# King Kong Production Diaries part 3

So, 32 weeks to go, and here I am in the sunshine with the Venture.
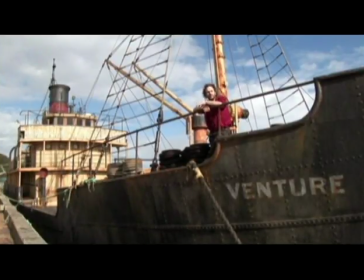This is the full-size Venture, which I didn't actually ever film on this Venture due to reasons associated with seasickness.
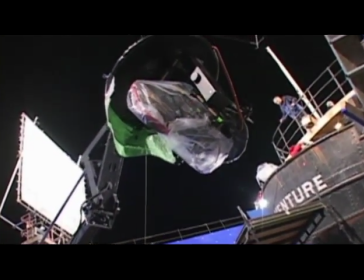But there were many different Ventures in the movie. I got to shoot on the full-size set that we had in the parking lot.
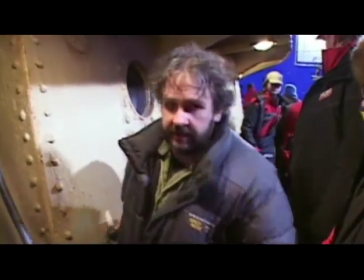Very busy and chaotic tonight.
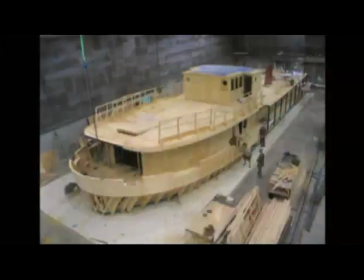There's partial Ventures in the sense that there was the full upper deck built at Stone Street Studios, and then of course all the cabins and holds and so forth.
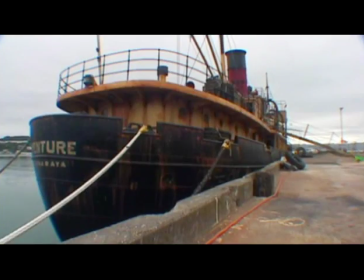And then in terms of the entire ship, there's three. There's the full-size ship, which is built from a little coaster called the Manuia.
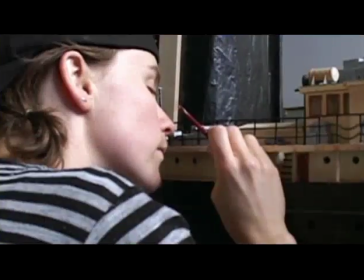Then there's our 12th scale model here, and then there's a tiny little one that we're using for extreme long shots.
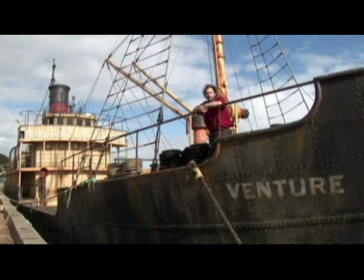And at the moment we're shooting the miniature Venture, a wonderful, incredibly detailed miniature that Weta Workshop have made, and Alex Funky and his great team are busy shooting the miniature ship on the stage.
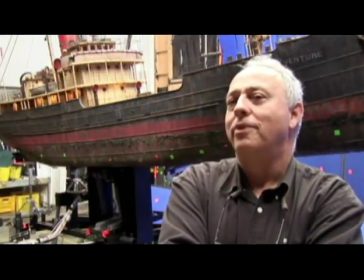Well, you always want to use the right tool for the job. If you want to do a shot of the Venture steaming into the sunrise,
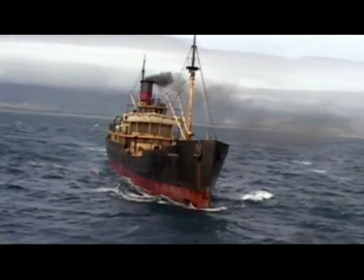it'd be great if you could simply take a full-size ship out and steam it into the sunrise and film it from a helicopter. But if you have to have a ship in a storm,
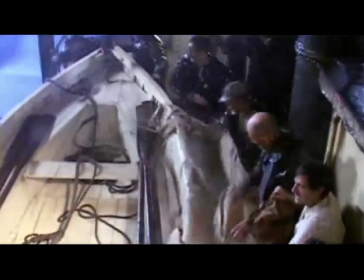if you have to have a ship that's in danger, that's in extreme waves and so forth, well, that's very hard to film and very dangerous.
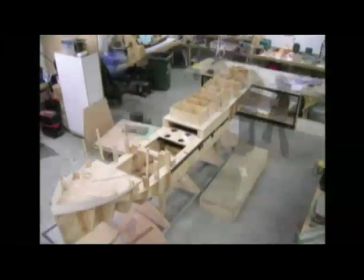It's much more practical to do that on a miniature, which is how our 12th scale miniature comes into play. Our miniature at 12 scale is 14 foot long.
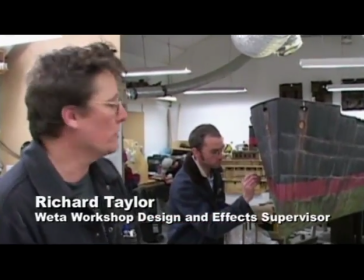Some of the storyboarded shots go extremely close to the surface of it, and therefore it has to be an extremely detailed model.
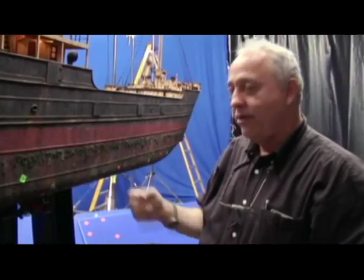There are miniatures in the world that get built. Okay, 2.5 hours, I got to mount 800 rivets on this boat and then I can go
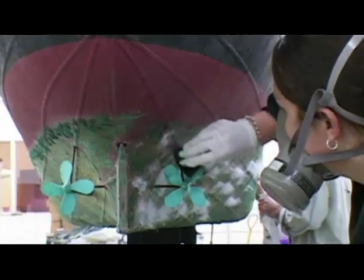home. Those are the miniatures that don't work. The miniatures that work are the ones where everything that's done was done by somebody who had a story to tell.
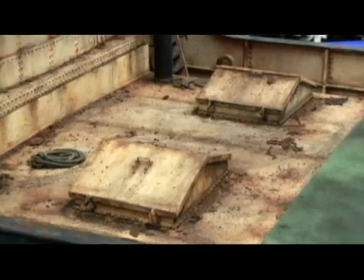What's the last time that they washed the deck? What was on the deck at that time? Was it animal droppings?
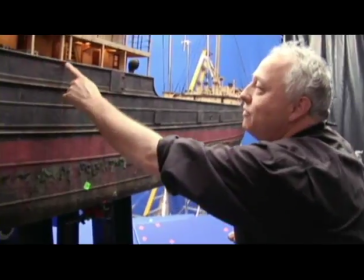Was it rust? Why are these rivets rustier than those?
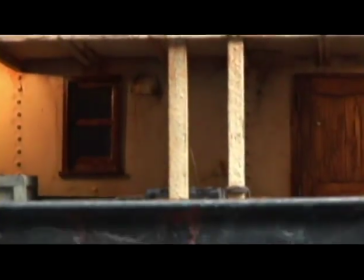Because water trickles down off the lifeboat davit and runs on this post, so there's more water here, so it rusts more.
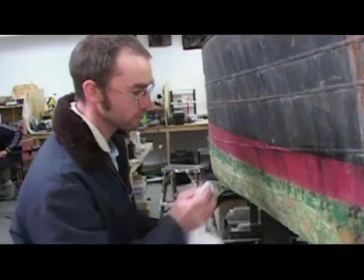But that's the kind of thinking that makes a good miniature builder. One of the coolest things that bring miniatures to life is the lighting on them.
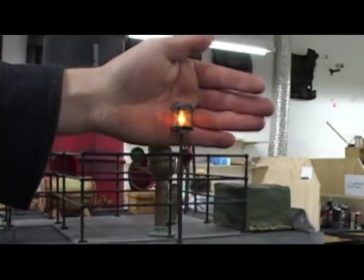On the miniature Venture, we've got all the lights that were on the real Venture, all the bulkhead lights and the spotlights and the running lights and so forth.
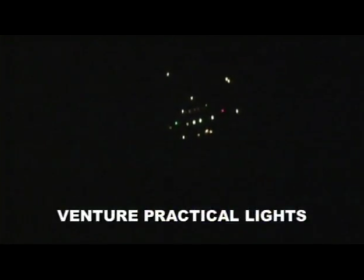But we want to keep those as a separate piece of film. That's because we need to be able to, when we put the shot together, adjust the brightness relatively of all these different components. So that gets a piece of film that's just black except for just those little points of light, portholes and everything else.
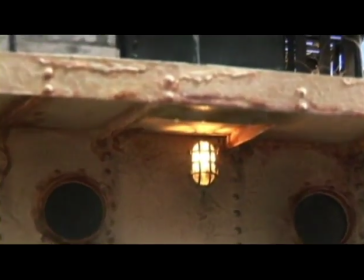Here's a practical, one of the little scale practical lights. It's a waterproof bulkhead fixture. But as you see, it doesn't do much.
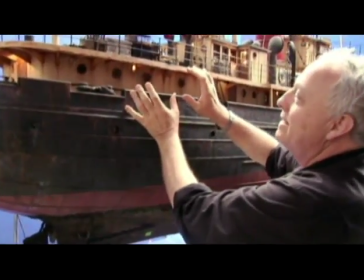But, okay, turn that on, please. We have an effects light which creates the glow that surrounds the lamp.
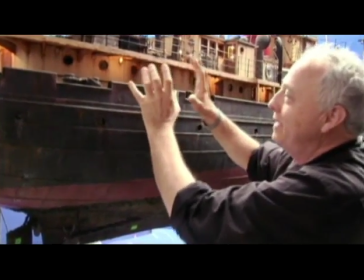So see, that way the two together produce the total effect. As with anything else in miniature photography, it's all cheating.
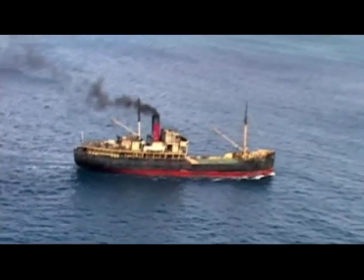It's all faking something so that it looks the way it does in the real world. One of the tricky things with a miniature ship is not just making the ship look good and lighting it and shooting it.
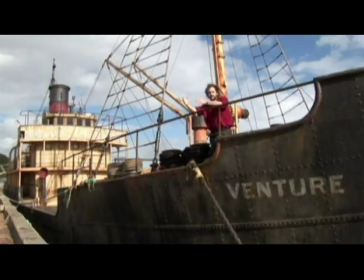You've actually got to have the ship moving. It's one of those things that if it's not moving properly, you're going to notice it.
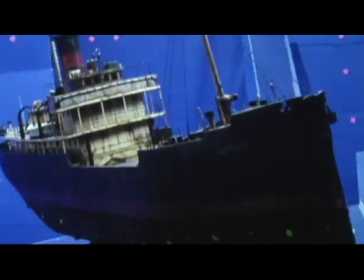It's going to give away the whole trick. In the course of working out the ship's movement, a great deal of study was done by the digital guys and by our guys as well,
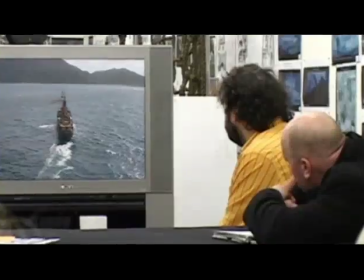looking at lots and lots of documentary footage of ships in different kinds of seas to look at things like how many degrees per second does a ship in
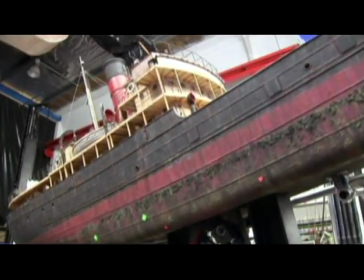a moderate sea roll. So by using a very simple counterweight process, we can find the waterline of the model and mount the axis point through the waterline.
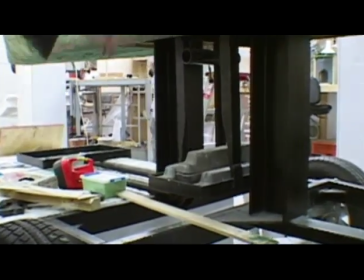And then as you can see here, just with the slightest of touches, I can actually get the ship rocking.
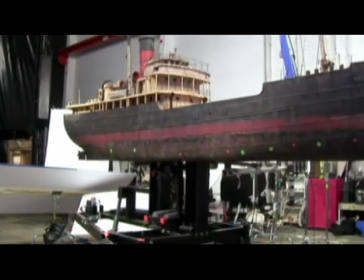The three motions that a ship has are pitch, which is to say rising and falling the bow and the stern,
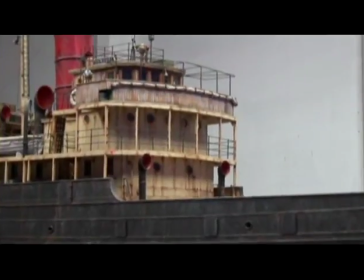yaw, which is turning, and roll, which is motion from side to side. So we need to have all three of those motions in this ship. The only thing we can't do is vertical raise and lower, and they'll achieve that by using the camera.
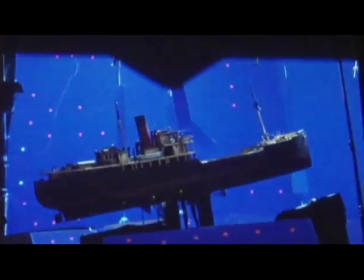So hopefully next time you see it, it will be bobbing around in the ocean just off Skull Island.
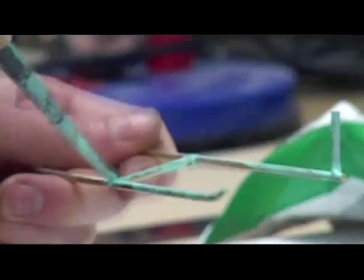And if these people have done their jobs right, there hopefully won't be any way you can tell it apart from the real ship.
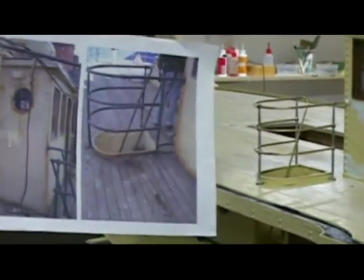So it's certainly a very, very enjoyable opportunity that Kong has offered us building this ship.